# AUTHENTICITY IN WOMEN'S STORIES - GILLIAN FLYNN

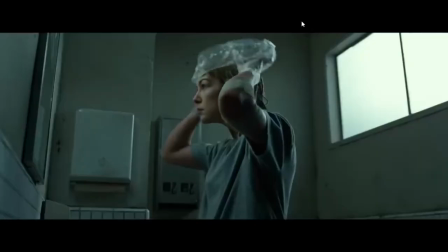From the very beginning of Gillian Flynn's seminal screenplay for Gone Girl, it is apparent that her portrayal of women is very different to that of the most popular films of the last decade.
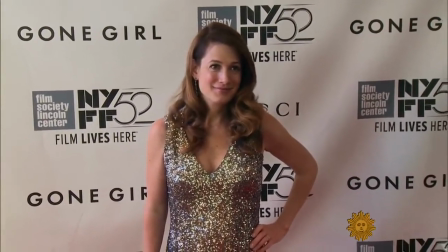Flynn subverts gender stereotypes in her books Dark Places and Gone Girl.
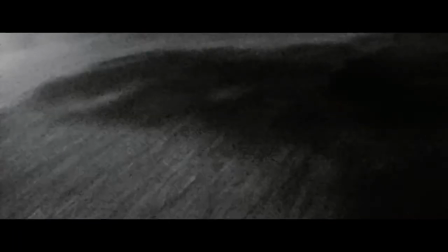The women in her books are strong like villains, good, potent female villains, something that is a mournful lack of.
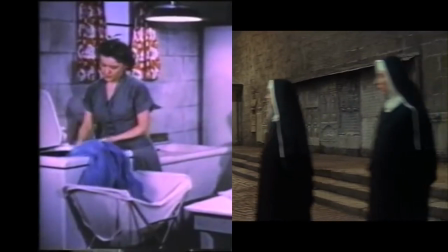It's a microcosm of misogyny that female characters are allowed to only be innately good, brave rape victims, soul-searching fashionistas.
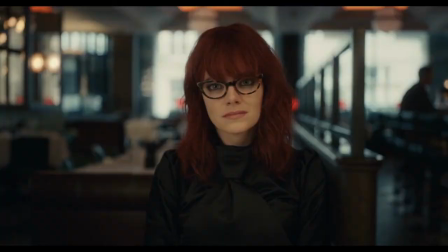And even when a female character is a villain, she's given a justifying backstory, a traumatic event. It seems clear then that as she is so passionate about the authentic portrayal of women, there was no one who could adapt her books to a screenplay for Gone Girl but her. Her second novel, however, was adapted by a male writer. Perhaps the screenplays with Flynn's impact are more effective,
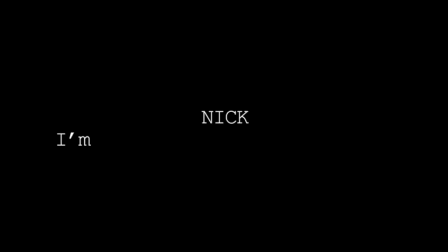as she understands womanhood and therefore can employ certain writing conventions to most accurately portray her multifaceted female characters.
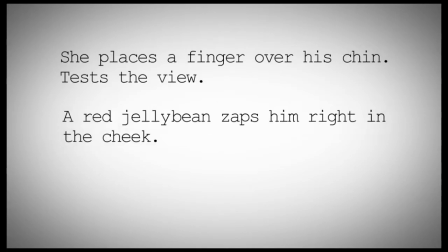Some of these conventions in her script include efficient action lines. She uses the shortest amount of words possible while still conveying the meaning.
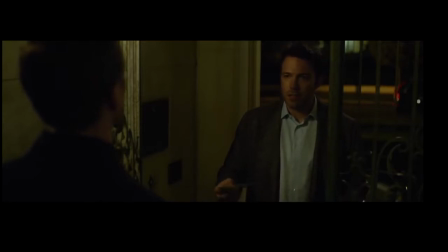For example, a strange charge in air. Desi thinks Nick is guilty. Nick thinks Desi is innocent.
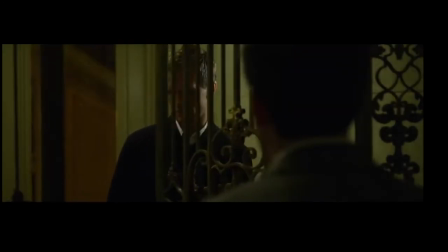Ugly pause. Having these complex passages condensed into these efficient action lines means that on set,
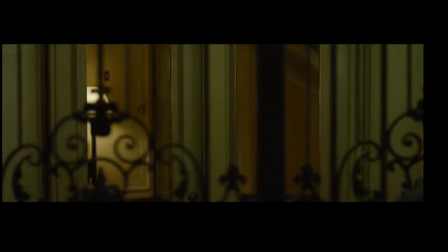the emotions and main action of a scene are still conveyed, while still giving the director and actors freedom to change the line if they decide to.
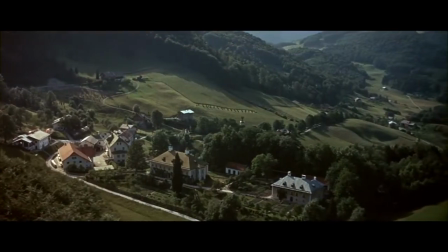This convention brings realism, which in turn brings authenticity. In Dark Places, however, a lot of the script is less efficient and more just a meandering monologue with no sense of urgency.
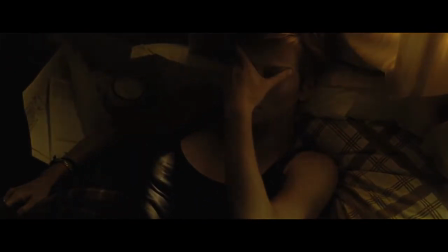A little orphan girl of the Kansas Prairie Massacre.
The characters' motivations are muddled and the lead has little personality.
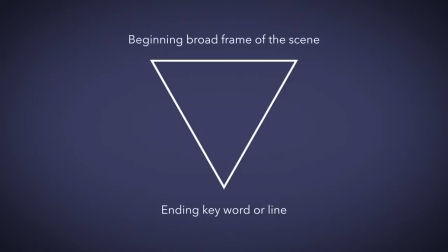In Anatomy of a Story by John Truby states that the scene should funnel down to a single point, with the most important word or line stated last.
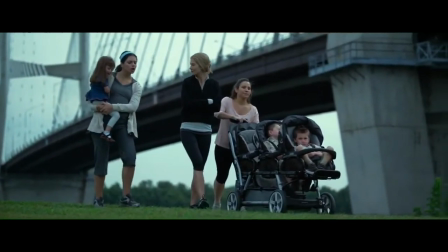This is effectively utilised in Gone Girl when Amy's pregnancy is revealed.
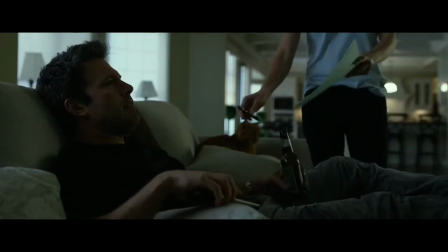The scene builds from the scene of the crime looking wrong to Nick being accused of bumping up life insurance to finally her pregnancy.
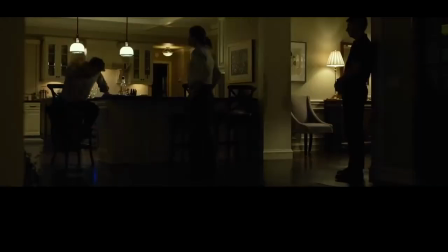She was pregnant.
With each line, the noose is made tighter, and with it, the viewer becomes more invested in the story.
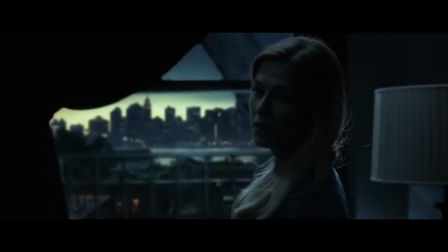These realistic, intense scenes are needed when authentically portraying women, as they help to immerse viewers in the action, and therefore to understand women's experiences.
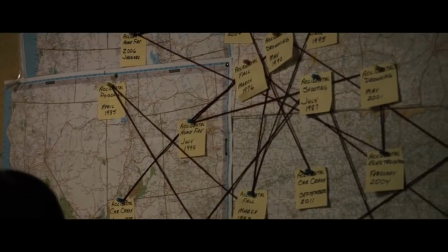This is not the case in male-written Dark Places, however.
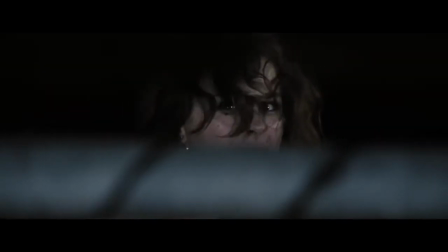The main mystery of the film, a series of vicious murders, is seeking to be solved by a gang of amateur sleuths, who must convince the murderer's sister to help solve it. The way the scene is delivered is muddled, with inefficient wordy action lines and clunky dialogue that does nothing to build tension.
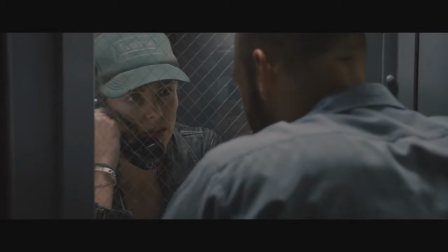The stakes are raised at the start of the scene, the murderer is believed innocent, and then it's revealed he is only a few weeks before his documents are shredded. However, the female protagonist is made to argue against every one of these points, so it's as if the tension is built to a point and then immediately flattened.
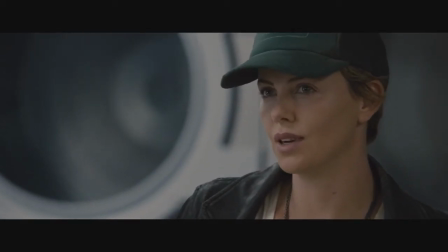If you and your little club want to convince me that Ben's innocent, you're wasting your time.
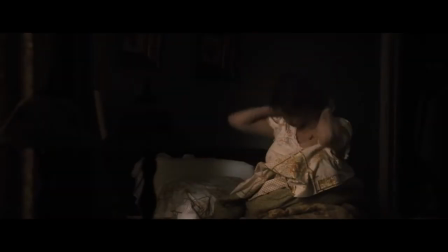Just come on.
Another convention that could have been accurately applied to make the female character in Dark Places more honestly presented would be the use of the subplot character.
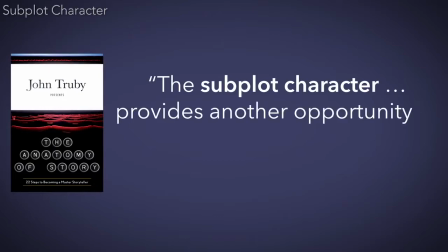The subplot character provides another opportunity to define the hero through comparison and advance the plot.
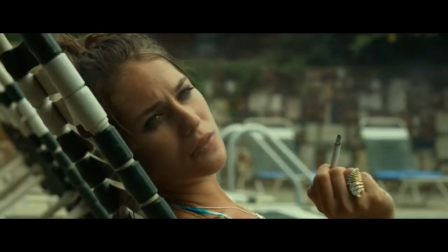In Gone Girl, this is Amy's friend in the motel she stays at. The woman ends up stealing Amy's money and running away with a man who mistreats her.
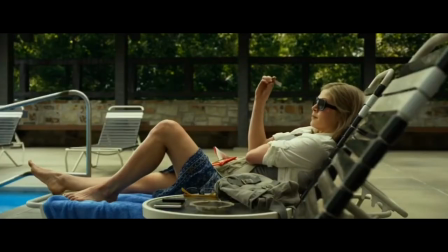This is a sign of what's to come in the story, as Amy too ends up returning to her husband,
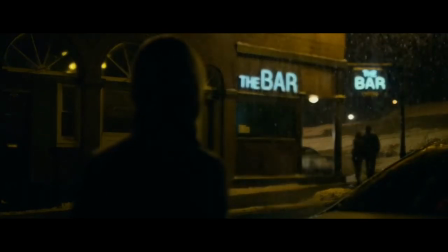perhaps authentically showing her how women are made to persevere in relationships and situations that are not ideal.
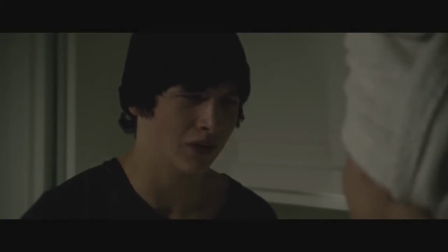This convention can be argued to be shown in Dark Places too, though not as effectively.
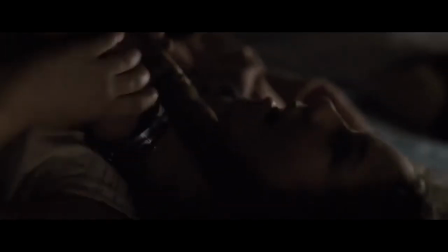All the women in Dark Places are shown to be somewhat mistreated or violated, a common theme in Flynn's books, reflecting the reality of women.
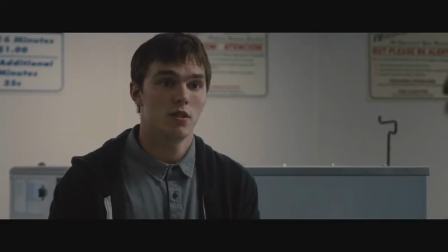However, in Dark Places, the women are shown to have very little personality traits aside from being worried and angry.
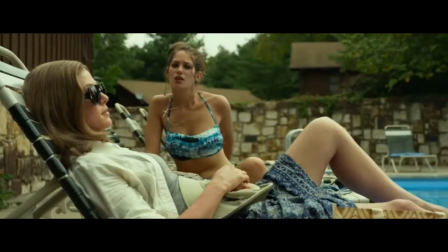So perhaps the similarities between the women are less an example of the subplot character convention,
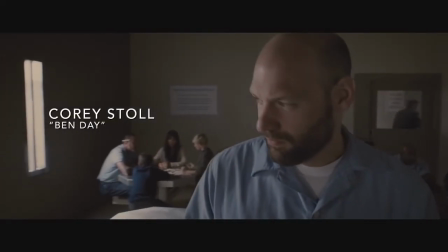and more an example of how the male screenwriter adapted Flynn's novel without giving the women any personality.
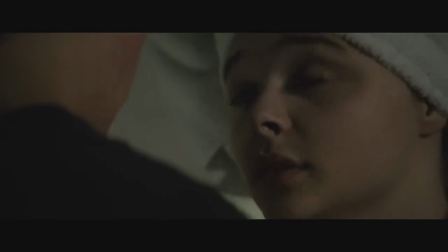It's another sign of a lack of authenticity that a film made entirely about women's story doesn't even pass the Bechdel test.
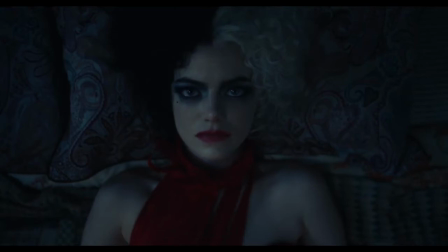More than ever, women deserve to have their stories told honestly and authentically, and Gillian Flynn was able to accurately adapt her book and tell her own story,
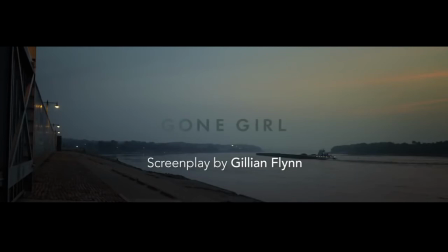a luxury I hope is afforded to future women in this industry.